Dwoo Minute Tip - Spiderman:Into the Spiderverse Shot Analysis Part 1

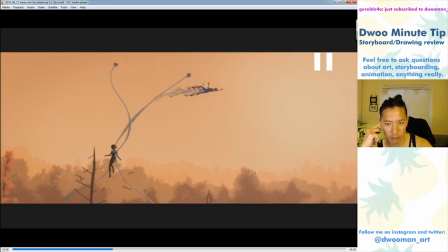she's coming up at him like it's insane this is that one shot where i was thinking maybe it wasn't z space it was more profile but
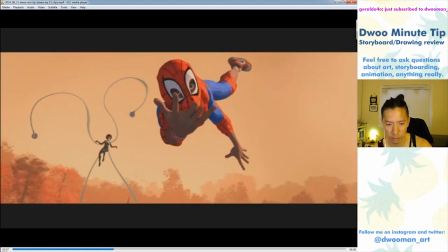it has a really nice silhouette and really really cool it gives it a good break it gives your eye a visual break and that's something that this
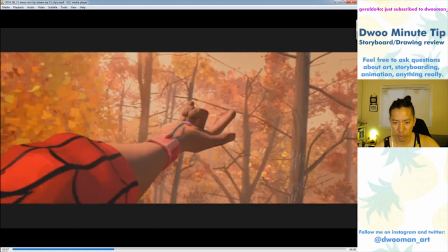movie does a lot and i'll cover in a little bit but they they really know how to pace their shots out and have a good rhythm to
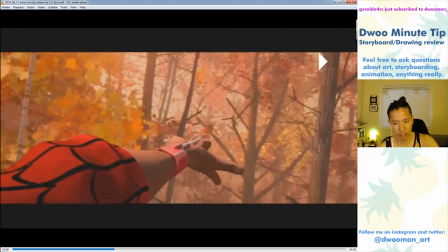them between like flat shots and z-space shots but this one has a ton of z z-space stuff or coming toward camera coming toward camera
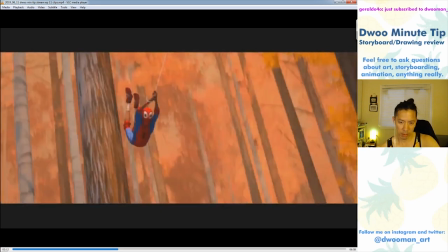going away from camera like it's all to or away from camera and it really puts you in the scene it really gives you a sense that you're there that is what a lot of this movie is about is just being in the being in the moment with them they love z-space just
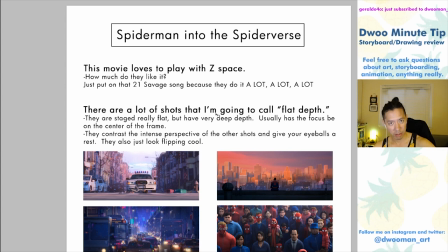keep that in mind as you watch all this as much as they love z-space They also love flat stuff really really flat shots,
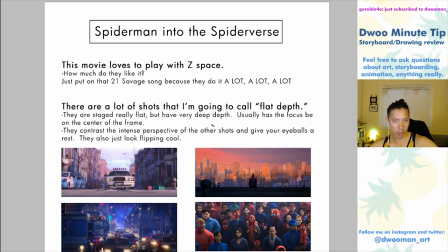and I'm going to call it flat depth I don't know what you would call it otherwise I just made it up and what I mean by that is it's really really flat shots But there's there's a really really deep Z space in it is really cool because it's both graphic and in that it's 2d but also very
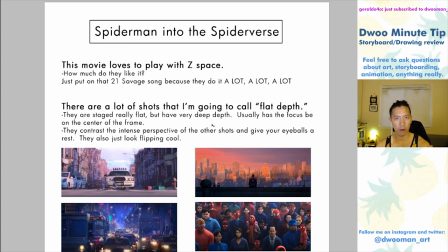3d at the same time it gives the element of both somehow at the same time and it's a really cool technique to use because it contrasts the other shots of the z space shots where things are coming toward camera these shots are usually pretty flat or someone's going
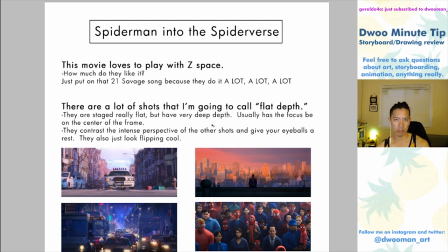left to right in them and it allows your eyes kind of relax a little bit if you have things coming to the camera like this the whole time like you're watching a 3d movie you get really sick really quickly or you get tired of it so these shots where it's flat and they're usually not moving there's
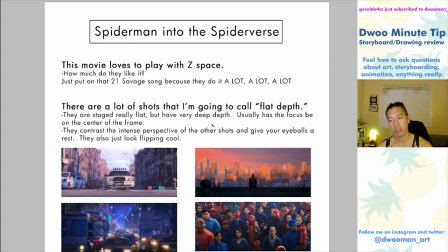usually very little moving it gives your eye a chance to reset relaxed it's also very beautiful the shots are very well composed and like I said they don't feel super flat because there's a lot of depth in it they're flat and deep at the same time so let's take a look and this is something that
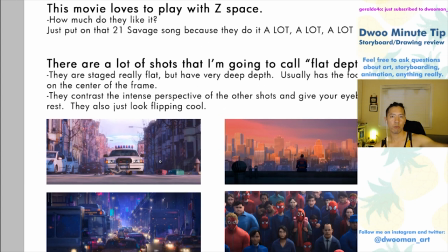Alberto Miyago is really known for if you watched the rock band Beatles trailer from like 10 years ago you'll see a lot
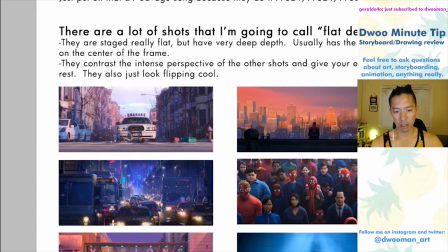of the same techniques used in that as you'll see here so this first shot here is very very flat like you have a very flat horizon line the the horizon line
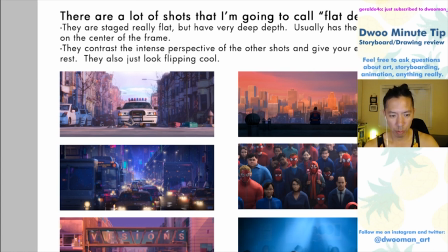is down here all these buildings are just very graphic and the thing that gives it the depth is that it just recedes and the vanishing point is somewhere in back of the car over there but it is a really really flat shot most of these flat shots have it framed
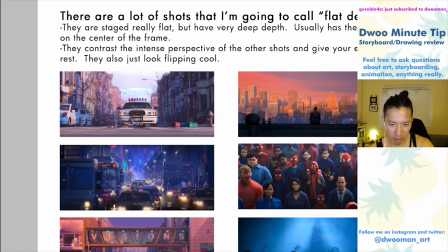in the center of the shot i'd say the center of the shot would be like around here or the focus of it would be here
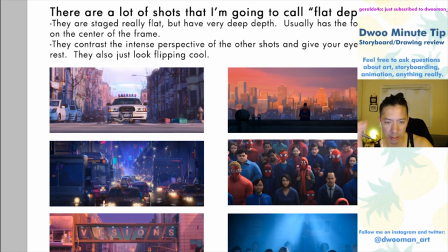the center of the shots up here or something but they're really really flat but also very deep because they go so far away same thing with the spider-man shot over
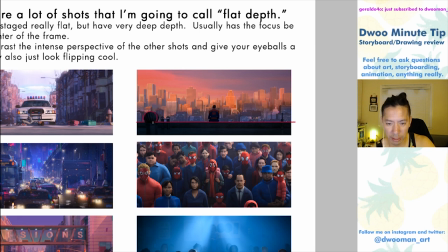here these elements are very very graphic and very flat but it's nice because it creates these nice graphic elements they create really nice silhouettes of all the characters like he stands out very well especially because it's dark to light but you also have the city in
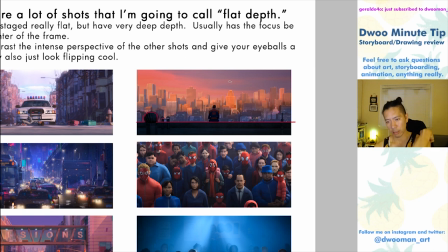the background which is very very far away so it creates this depth they're flat shots but there's a lot of depth to them just like so your eye reads it very quickly because it's a graphical shot first and then it then as it wanders around this shot it starts to realize oh
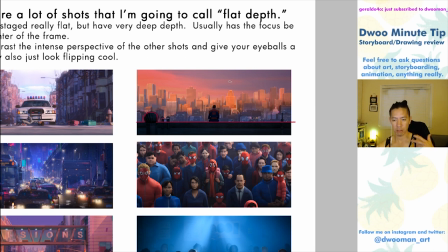no it's it's very deep and there's lots to look at and there's a lot a lot for your eye to explore so you're you're not going to ever be bored
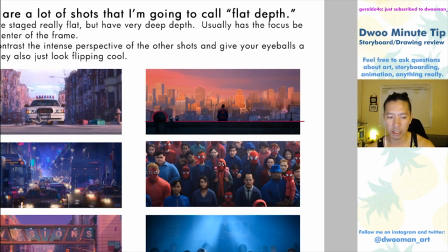by these longer shots or bored by seeing them because there is enough complexity to them
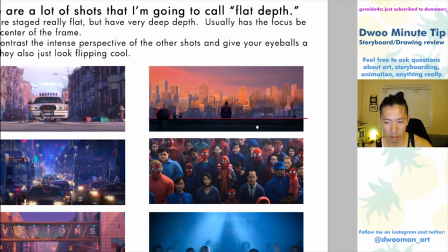there's enough graphical elements to them that they also read really quickly so it's it's just really beautiful
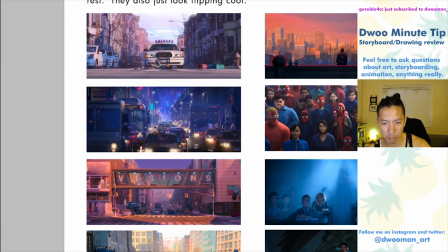stuff like really really nice nicely composed their the colors are really gorgeous they feel realistically colored but also hyper realistic
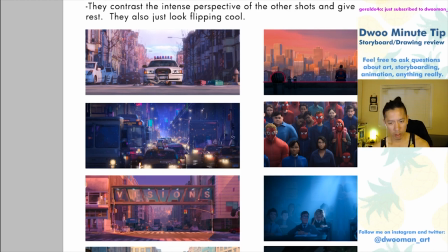in the sense that you get like these a lot of magentas in it overall these shots are really really just amazing same thing with this one
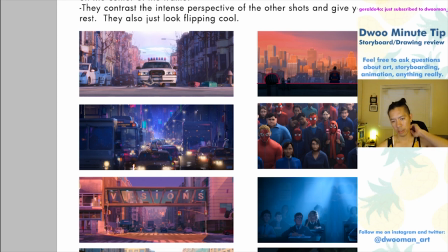i think you would see miles back here swinging in that scene but again these shots are very graphic and just very flat but also deep it's i don't know how to describe it other than it's flat and deep at the same time and it does both It gives you both effects for one shot.
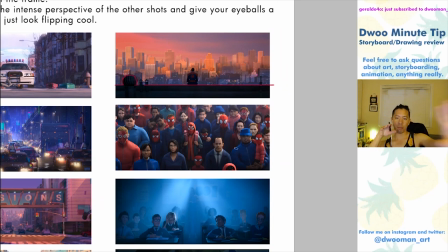I like this shot a lot because it's flat. It's as though you're looking at a crowd of people from across the street or something or from a building far away. But because they use a telephoto lens on it, it flattens them all out. You have these very silhouetted figures. And then you just have the faces of Spider-Man pop out in all of them. It's just, it's really nice. It's a really, really nice shot. And I don't know.